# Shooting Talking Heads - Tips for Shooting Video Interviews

At some stage in your video career you're probably going to be asked to shoot some formal head and shoulders type interviews or medium close-up style of shots. Here is the way I approach it and what I found works best for me. Hi I'm Grant and I am currently on a three-day shoot shooting classic talking head style shots
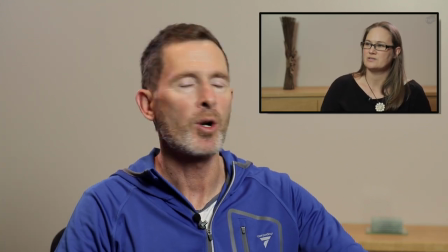for a TV channel launching which is profiling local candidates running for our council.
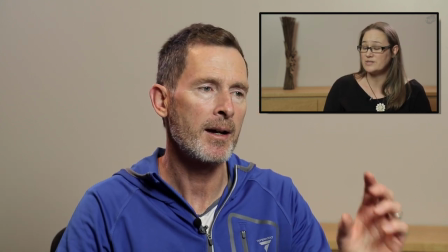So I thought I'd take you behind the scenes here and show you how I set up for classic interview style shots so I will switch over to a handheld wobbly camera and I'll show you the setup I'm using right here.
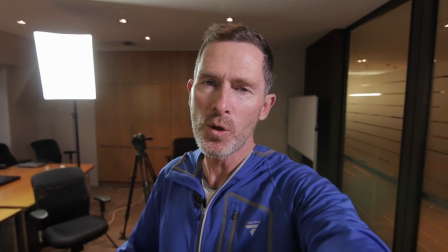As in any video project the context depends on what you're being asked to shoot it for and in this case it is very traditional
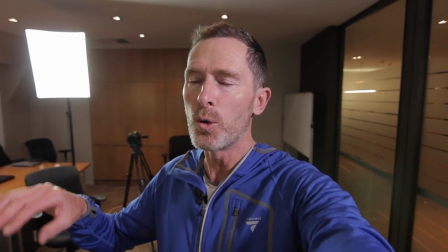head and shoulders style shooting for our local or profiling candidates for our local council by-elections.
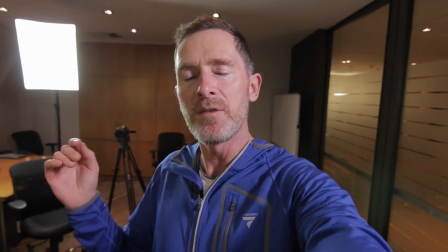So the project has been organized for me in the venue is this boardroom that I'm currently standing
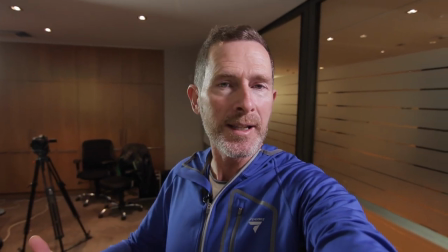in here in Queenstown in a local lawyer's office
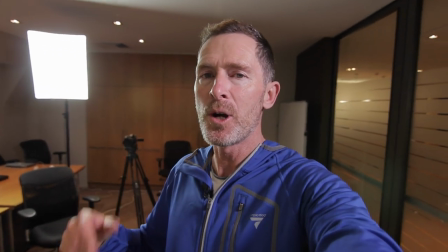actually and so when I approach these projects my initial thoughts were basically the
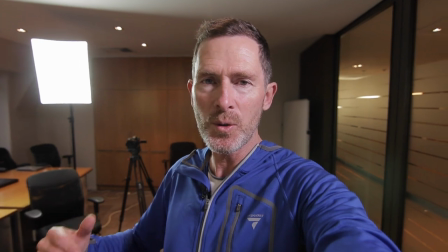space have enough space to shoot these interviews and sound quality of the room
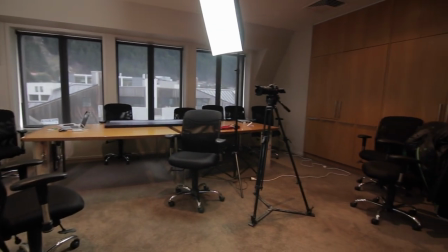so let's have a look as you can see here the space is not too bad even though I'm showing you this on a wide lens it is
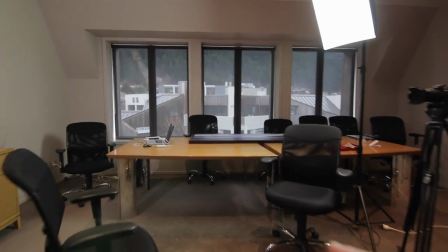a classic sort of a boardroom and we the first thing I did was move the board room table over to the side,
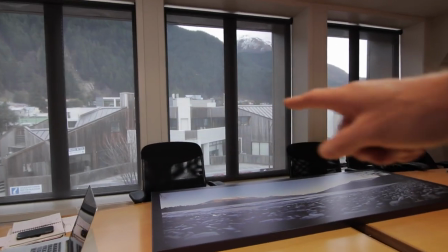so I had a bit more room, and I shut these blinds because I want to control the light as much as possible.
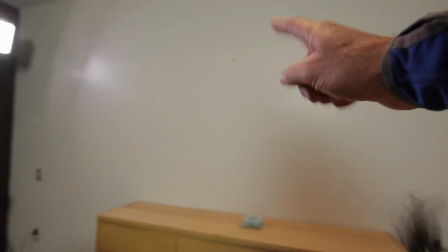You'll also see here I took this picture off the wall. The picture was hanging up here, but unfortunately the height was kind of just, it was just,
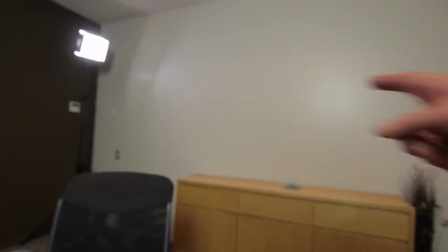it sat quite wrong in behind the people when we were interviewing them, so we took this down because I wanted it as neutral a background as I can,
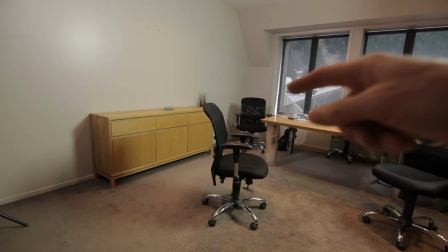or as I could get. The next thing I thought about here is basically where I'm going to seat the person we are shooting or the talent and I want to get them off the wall.
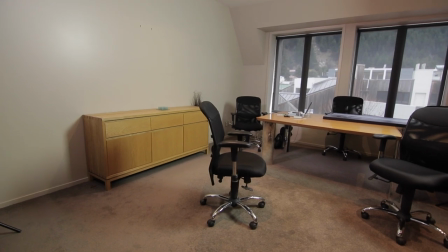You want to move them out as far as you can away from the wall and I would actually like to have done it more
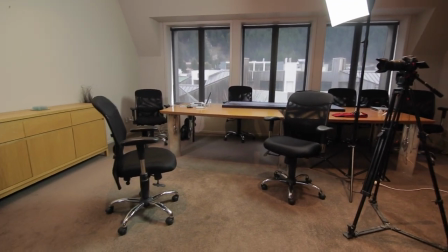but I was kind of running out of space in this room once I had my camera and my other chair set up.
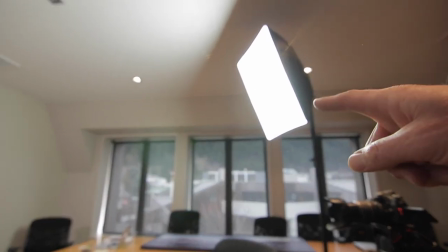Lighting wise I went for a two light setup. My main or my key light here is a daylight balanced
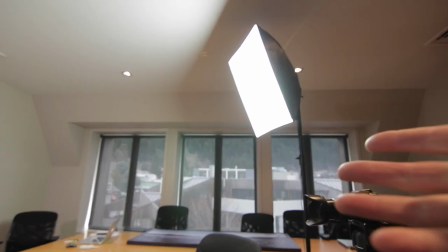fluorescent light with a soft box which always finds quite pleasing on people's or the look
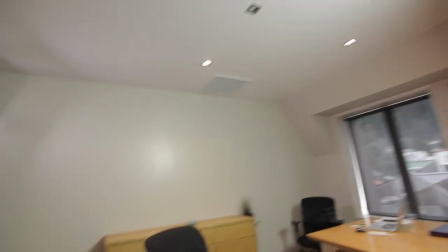of the subjects that you're shooting and I had a backlight up on
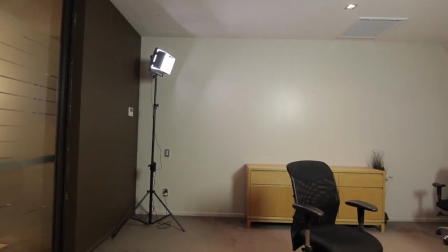the corner here which is a small 1x1 LED again daylight balanced is just a
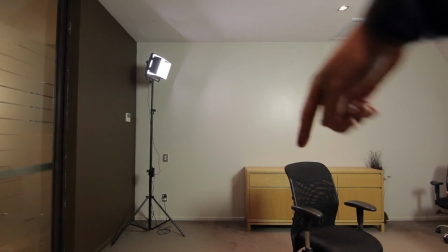little bit of backlight on the subject on the back of their hair and their shoulder to give them a little bit of separation of the wall. Next up audio wise this room small rooms you're always going to struggle with audio so generally if I'm shooting inside I just about always will try and use a lapel mic like I've got here to try and reduce room noise or echo and the bounciness of the audio in small spaces. So I'm running a lapel mic here which is actually my Sennheiser G3 radio mic kit which I then put on the talent
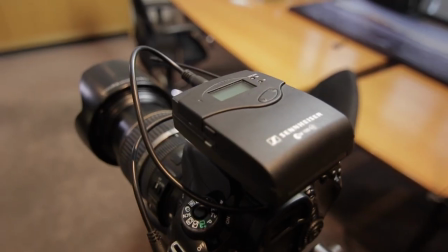and the receiver unit goes on my camera which is the Canon 80D which I'm using in this case.
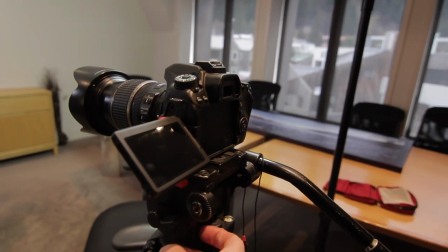If you're using a radio mic and now you can with the Canon 80D always monitor your audio.
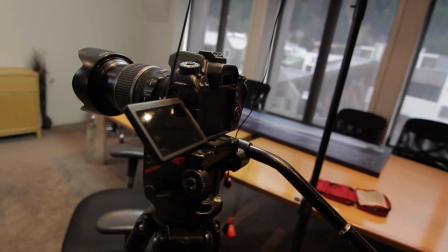So I've got a pair of headphones here which the Canon 80D now allows me to monitor with the audio
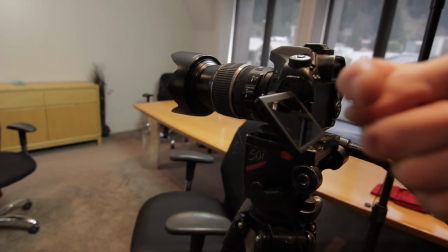that I'm recording which the Canon 70D which I'm shooting this on unfortunately doesn't.
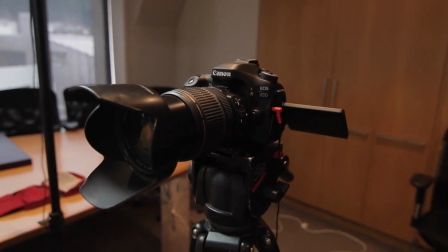Lens wise the classic portrait or interview style lens is around 80
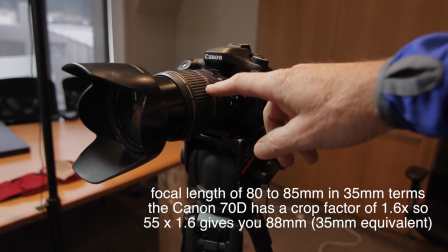to 85 millimeters and I have got a Canon 17 to 55 f 2.8
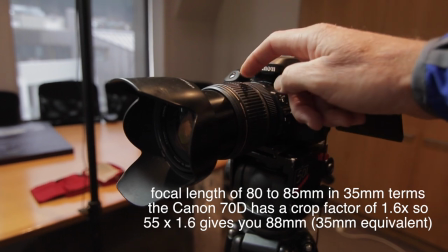and I'm running it right at the 55 millimeter which is about 88 an equivalent
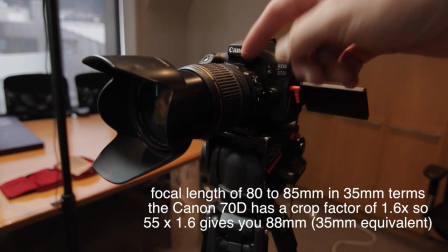35 millimeter focal distance of 88mm and this will give you a little
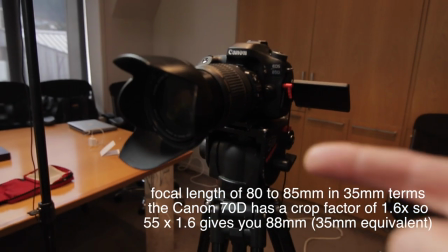bit of a zoomed in effect which is a lot more flattering on people when shooting them.
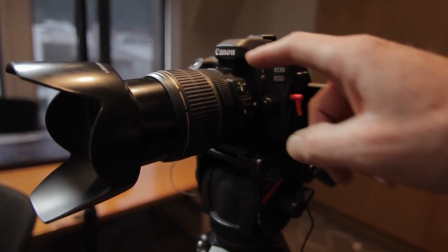I also wanted a limited depth of field so I am running this lens at f2.8 and adjusting my ISO for setting exposure.